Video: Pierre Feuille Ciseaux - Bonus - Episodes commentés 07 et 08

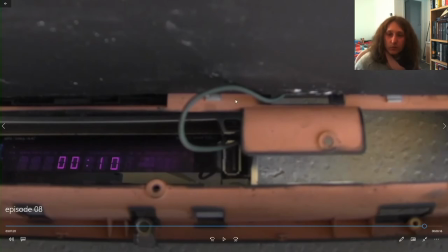[57:49]
Donc c'est une boîte à chaussures à la con, ou même deux pas à chaussures avec des babioles. Il y a toujours des conneries métalliques qui traînent dans vos anciennes machines, dans vos boîtes, ou coffres à fil, ou n'importe quoi, voilà. Bah c'est pareil, c'est du bordel.
Sans nom, on va mettre un petit port USB.
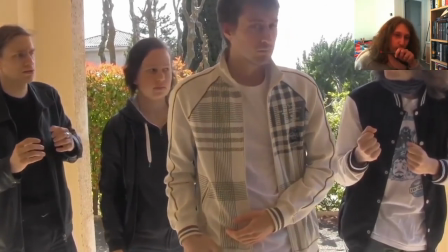[58:04] Attends, il y a un problème là. Dis, tu crois pas que s'ils savaient qu'on venait, ils en ont profité pour piéger l'endroit?
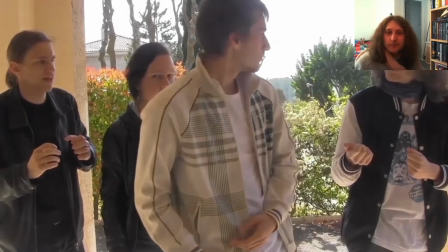[58:10] Oh merde.
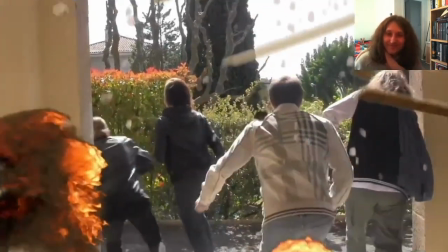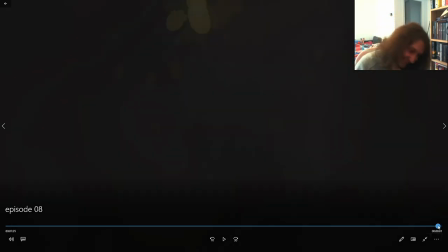[58:22]
À la base... Pardon, ça me fait encore rire.
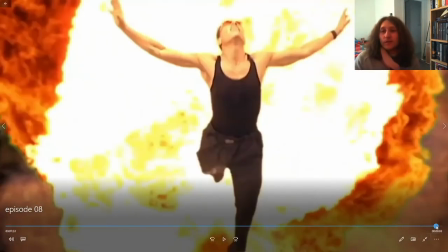[58:26]
À la base, je l'avais mis en semi-transparent, enfin on le voyait quasiment pas le Van Damme, donc c'était genre ce...
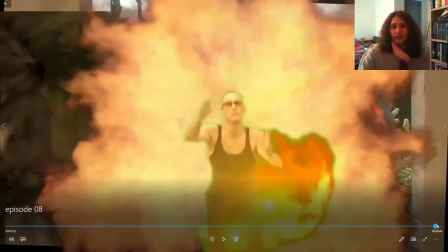[58:32]
Ceux qui le voyaient, enfin, seuls ceux qui auraient pu avoir la ref, tu vois, le voyaient. Au final, en fait, moi, je voulais le mettre. Ma femme m'a dit que c'était une mauvaise idée.
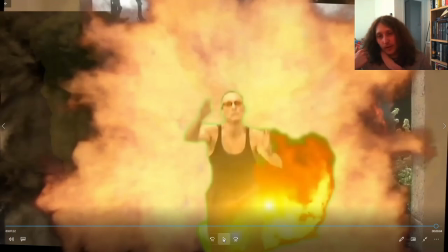[58:44]
Et donc, c'est pour ça que j'ai mis en semi-transparent. Et puis, finalement, je l'ai remis parce que je me suis dit, vas-y, assume ta blague. Moi, ça me fait rire, vas-y, assume carrément ta blague. Évidemment qu'il n'y a pas Vandamme ici à ce moment-là. C'est juste une blague.
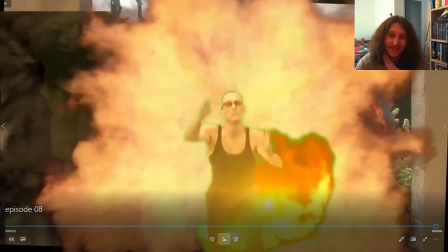[58:55]
Et voilà, je l'ai mise parce que ça me fait rire, tout simplement.
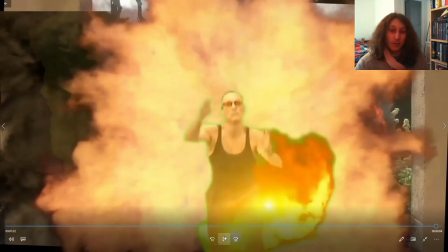[58:59]
C'est pas un moment tragique dans le film, c'est effectivement un moment important, intense, j'ai envie de dire, hein. On se demande s'ils s'en sortent, mais pas dramatique, pas comme quand Stéphane s'apprête à tuer Gamma à bout portant la nuit,
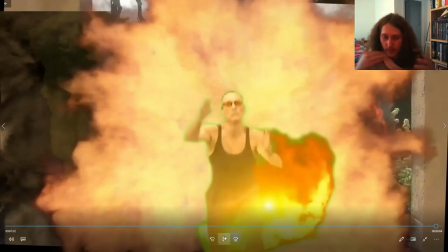[59:14]
un peu plus tôt. Là, c'est pas du tout le même ton, et donc bah allons-y pour la blague, quoi.
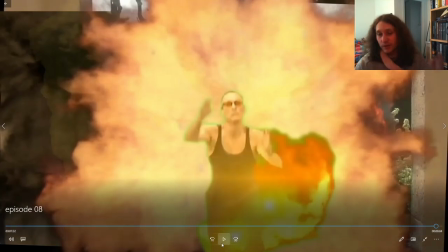[59:22]
C'est pas gênant. Hein. Voilà, bon... Sur ce, j'espère que cette vidéo vous a plu. En tout cas, moi, c'est toujours un régal de parler du film. N'hésitez pas à poser vos questions dans les commentaires, hein, j'y répondrai. Ça me donnera aussi des sujets, même sur les épisodes qui sont venus ou qui ne sont pas encore venus. Voilà. Parlez du film un maximum. Moi, je suis tout à fait OK pour en parler. Il y a évidemment des éléments dont je ne parlerai pas. Hein. Comme j'ai dit, il y a du mystère qu'on doit garder pour que ce soit intéressant. Quoi qu'il en soit, c'était un réel plaisir. Et pour ceux qui restent, je vous dis à tout à l'heure, on va passer sur The Red String Club. Voilà, le bar du fil rouge. Allez, je fais une petite pause et je vous dis à tout de suite. Salut.